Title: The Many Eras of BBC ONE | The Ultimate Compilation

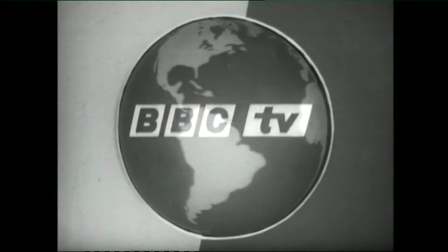I personally much prefer the globe to the simple static UK map concept,
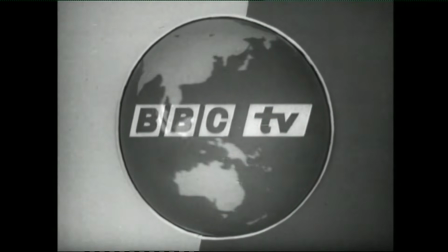and it seems that the masses and the BBC themselves felt the same, as this ident would be the first variant of the globe,
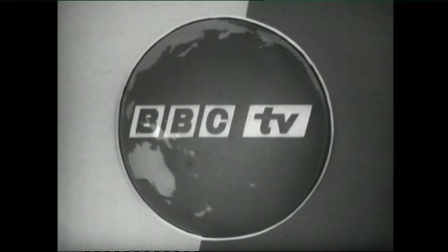and surprisingly, like the map before it, it would only last on screens for just a year. A bit less than that in fact. With BBC Two set to launch in the April of 1964, efforts were made to remove the TV part of the logo from the main channel's idents,
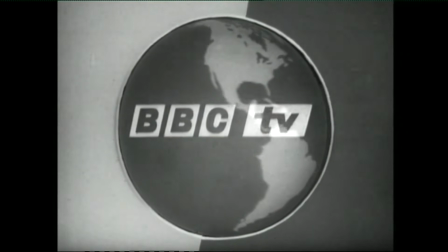and to refer to it in continuity announcements as BBC One.
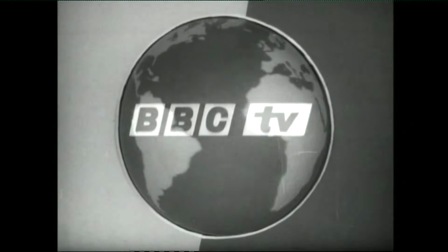So, let's take a look at the first ident that implemented this change, the second variant of the globe.
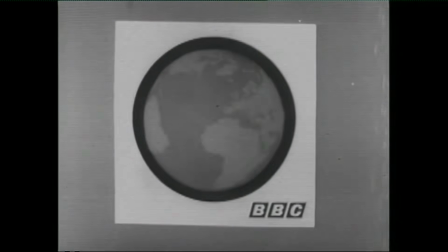This is BBC One.
Minor alterations, but the central concept remains.
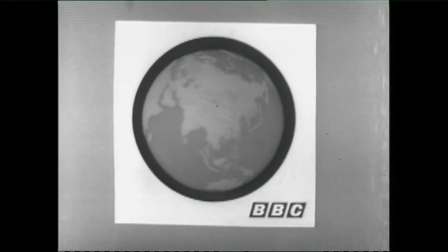This time, the globe appears smaller, still revolving, but now with a thick black border around it. This remains within a white square, which itself is in a grey background. The BBC logo is present, now without the TV moniker, and it stands out much more strongly against the white background as opposed to its messy placement on top of the previous few sequences. Having said that,
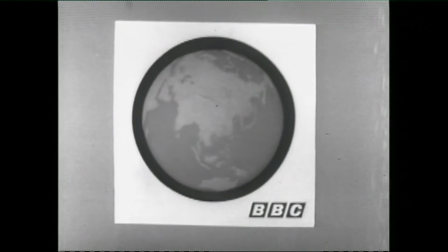I personally find the first variant of the globe more interesting and iconic to view, but this one holds many of the strengths it has too. I just think the multiple layers are unnecessary. I can understand it was done to help certain features stand out, but it just seems like an overcompensation.
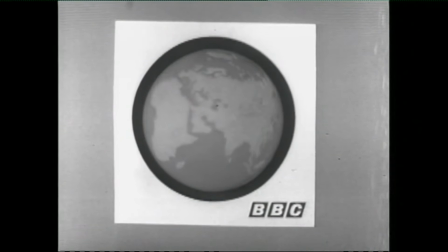Globe Mark II lasted a little longer than its predecessor, for around 2 years, and then, in 1966, a brand new addition was given to the globe. So let's have a look at the first variant of watch strap.
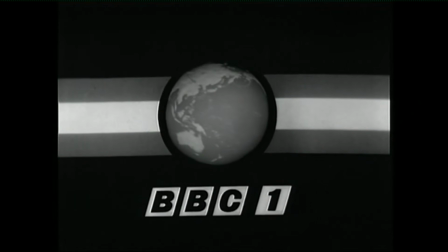The next programme now on BBC Two is The Virginian. This is BBC One.
Quite different, but very striking. We've done away with the grey and white backgrounds, with black now being the predominant colour. The globe remains, now even smaller, still with its black border, but now seemingly part of a watch strap motif that shoots off to either sides of the screen.
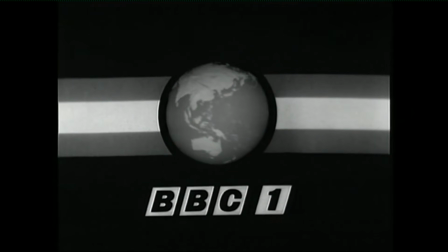We get multiple shades on the straps, and I must say, it's quite a lovely image. Definitely my favourite of the monochrome idents so far. And I wouldn't mind if someone ever released this design as a watch itself. Now that would be novel. The BBC logo is still present, now rebranded to BBC One, and this is my favourite of the corporate logos that have popped up too.
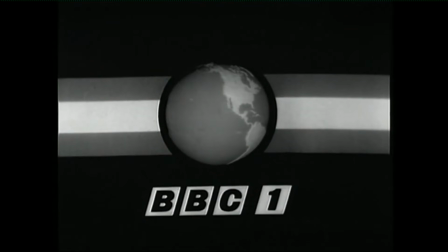The BBC TV moniker is iconic in its own way, but the way this one looks, the way it's centred under the main feature of the globe, it all just looks great to look at. The first watch strap ident would last on screens for the next 2 years, and then, in 1968,
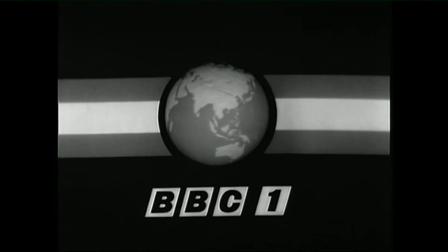the flagship channel's appearance was to change one last time before BBC One shifted into full-time colour broadcasting. So, let's now have a gander at the second variant of watch strap.
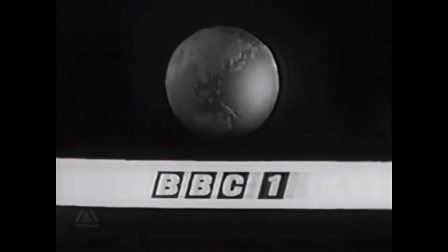This is BBC One.
They had a good thing going and they ruined it. Focusing on positives first, this is still a very striking and eye-catching ident. The BBC One logo still stands out, as it arguably should, to notify viewers of the channel they're watching, but the globe remains small,
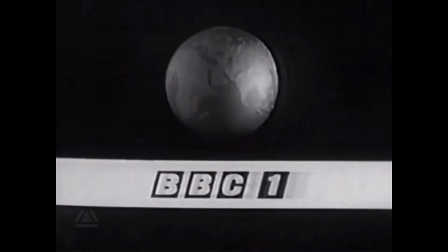and now without any sort of border, feels quite diminished and almost like an add-on feature rather than the main attraction. The watch strap is now one continuous line, and without the multiple shades it just feels a little bland and lacking, and the globe itself just looks very cheap. And don't get me wrong, this may well have been the same globe as before, or one made in the same vein,
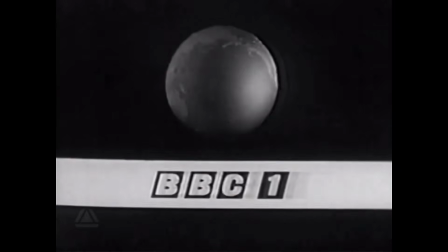but without the borders or any sort of background, it just looks like something you could find or build in your own school. But even with this ident's misgivings, it would be the last BBC One ident to be made for the black and white era of British television, as just 1 year later, in 1969, a new ident would arrive, one that would aim to show off the benefits of colour TV.
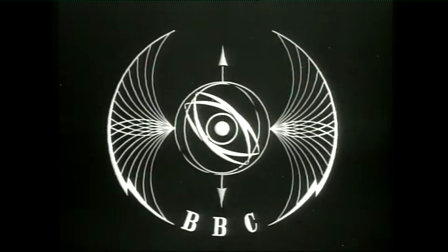Overall, the monochrome idents from the 50s and 60s may seem really primitive by today's standards,
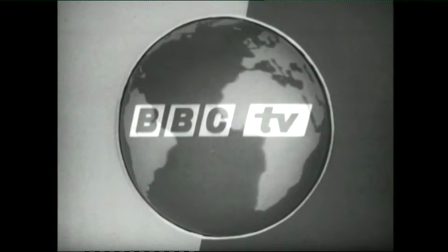but imagine how these must have come across at the time, a time when television was still a very new and unknown service.
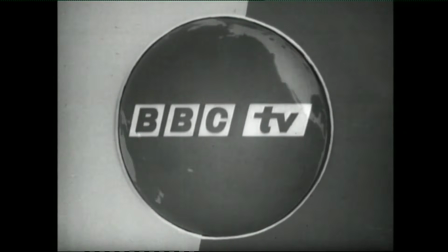These varied and unique idents must have seemed like a gateway to a whole new world of entertainment.
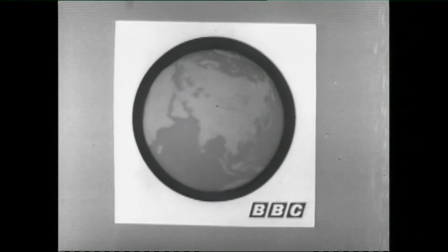And to see BBC One evolve its appearance from the early 50s to the late 60s is equally fascinating.
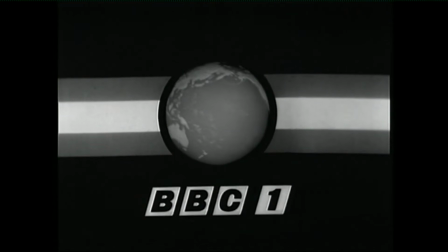It created an unforgettable first visual identity before shifting to a specific concept for the 60s,
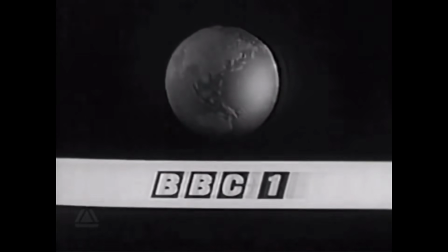and one which will carry for the remainder of the decade, and one in which it would retain for the next several decades.
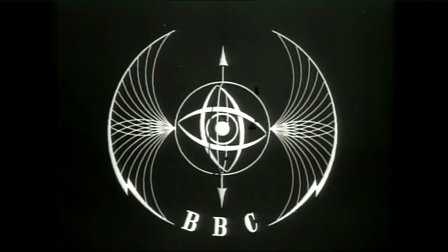Will the BBC ever one day pay homage to these sequences by remaking them or reimagining them for the modern day?
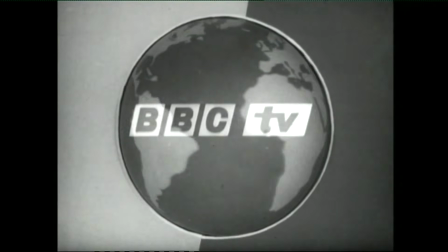We'll just have to wait and see. From the early 50s with the mechanical batwings, to the now iconic globe motif of the late 60s,
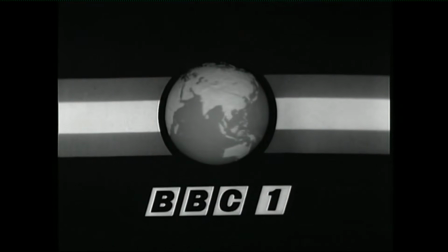BBC One had truly cemented itself as not only the primary broadcaster in the UK, but also ingrained its image to millions of people all over the world.
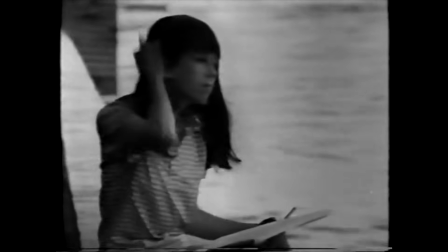But in 1969, together in tandem with its main rival, ITV, BBC One would be moving to full-time colour broadcasting.
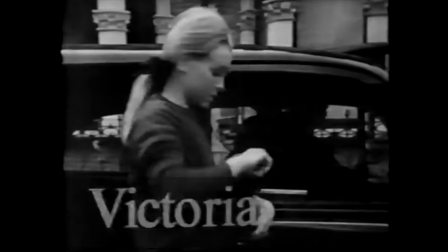With this change, it would need a brand new ident to showcase the new advancements to audiences.
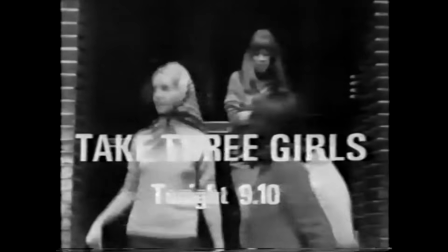So let's have a look at our first ident today, which is the first variant of the colour globe.
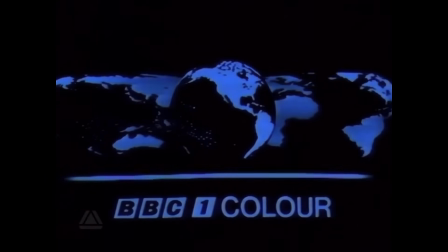Here on BBC One, 24 Hours with Kenneth Alsop.
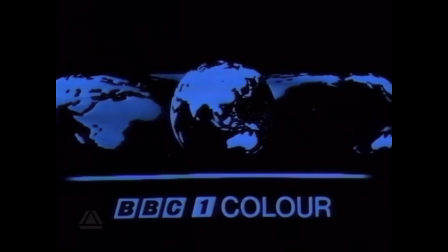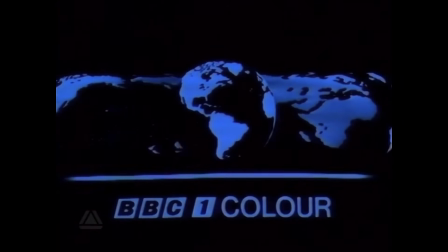Talk about a simple start. Like the black and white globes the BBC had been using for a decade, the new colour globe continues the tradition.
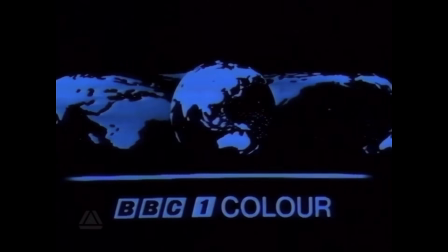We have the sphere rotating constantly, though this time we also have a mirrored effect.
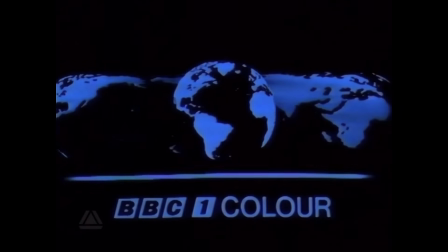A curved mirror placed behind and around the globe create this quite surreal stretched out look at the world that we live on, now in full colour glory.
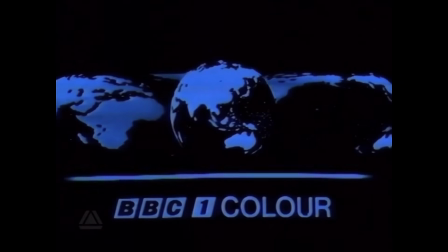I'm quite surprised, however, that considering this was the ident to launch the colour service, that the only real colour used is blue.
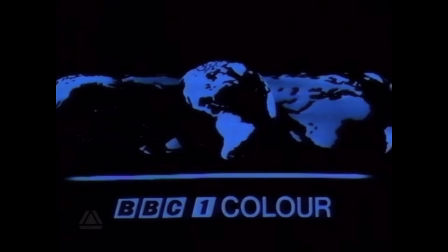A striking bright colour, of course, but I would have thought that multiple different colours would have been utilised to really show off the new look.
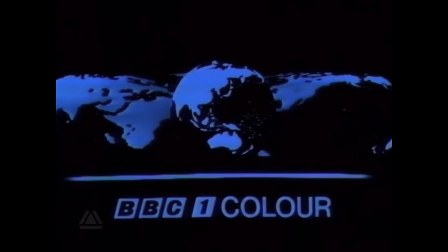However, keep in mind, by the start of the 1970s,
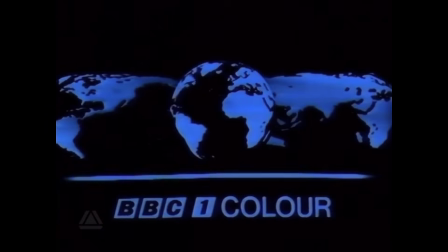less than 5% of UK TV licence holders owned a colour television set, with the majority still watching in black and white.
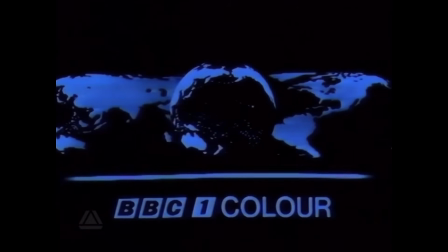When that's considered, the use of just a blue tone makes a lot more sense,
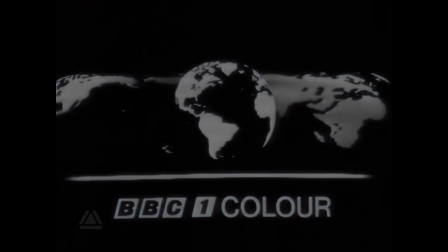as when viewed in black and white, the ident is still quite clear and striking for those watching in monochrome. This
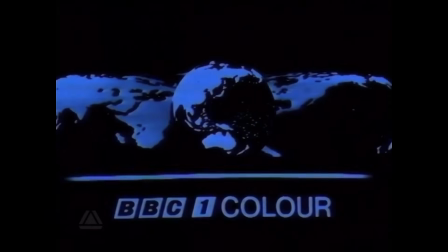sequence would last for around 3 years, before receiving a slight alteration in 1972.
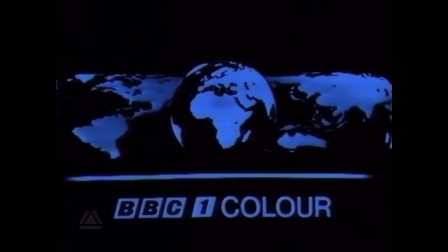So let's have a look at Mark II of the colour globe.
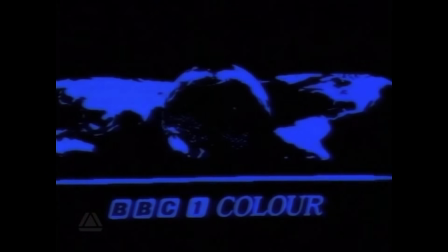And now on BBC One, the first of this afternoon's programmes for children, Play School, introduced by Julie Stevens and Johnny Ball.
When I said there was a light alteration, I really meant it.
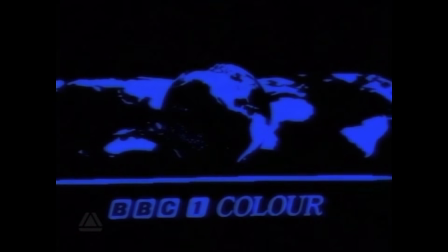The only real difference here is that the colour text has now been italicised, giving the ident a more sophisticated feel perhaps.
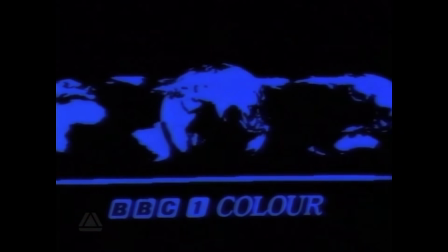Sometimes people fail to tell the two apart at a quick glance, and indeed, the overall sequence is exactly the same,
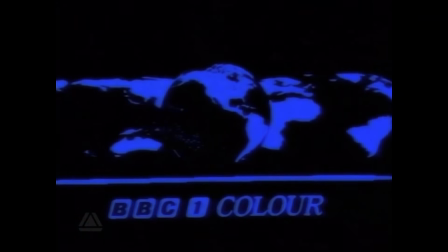but some viewers vastly prefer the new slanted look of the text. For me though, I kinda like the boldness of the first variant seen in 1969.
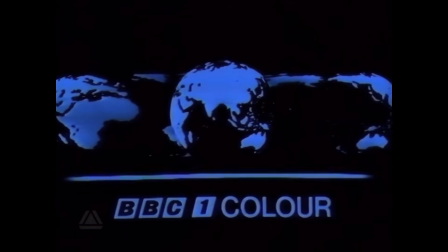It's striking, it stands out, and it clearly proclaims what it is and has to offer.
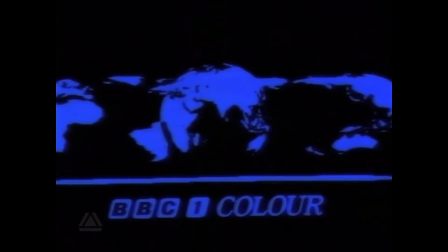This new version of the colour globe would be seen on screens until the very end of 1974,
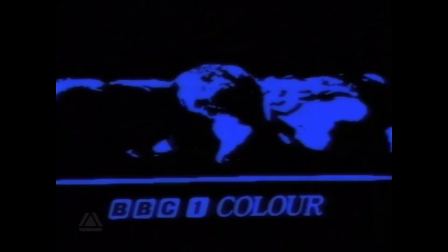in which a few days before the new year, a brand new third variant of the colour globe was introduced to the viewing public. Let's have a look.
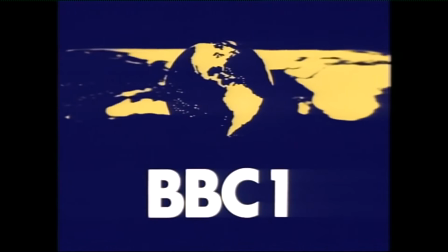And the Chancellor of the Exchequer will be interviewed in the Tonight programme at 11:15 this evening.
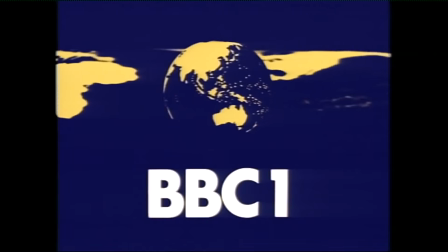And now on BBC One, we're joining the Pink Panther.
Now, this is what I'm talking about.
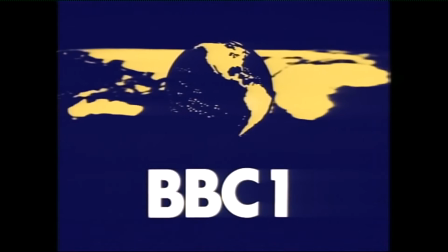I think it's no exaggeration to say that if you ask people of a certain age to describe what BBC One looked like in the 70s, then this is the first image that they'll conjure.
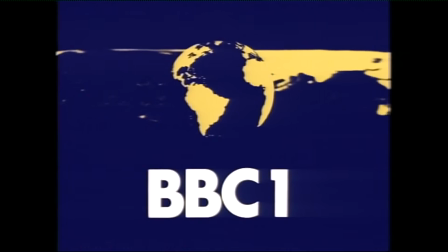The overall concept once again remains the same, a rotating globe with a mirrored effect surrounding it, but now we've really expanded on the colour front.
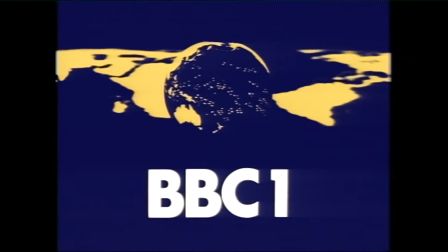Mixed in with the warm navy blue is a gorgeous bright yellow, making up the countries of the world and indeed the mirrored effect.
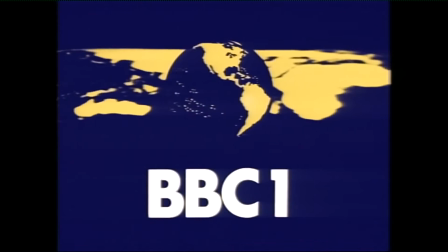These two colours always blend well together. You see it work on everything from logos to fashion, and it also makes for a striking television image.
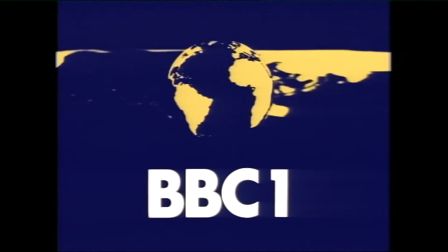The colour moniker has been removed, with just BBC One being the only text present, now in a huge, bold futurist style font.
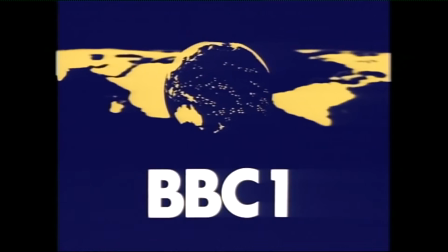The ident indeed is very much no nonsense, showing viewers exactly what they need to see, the channel they're tuned into, and in a spectacular colour fashion.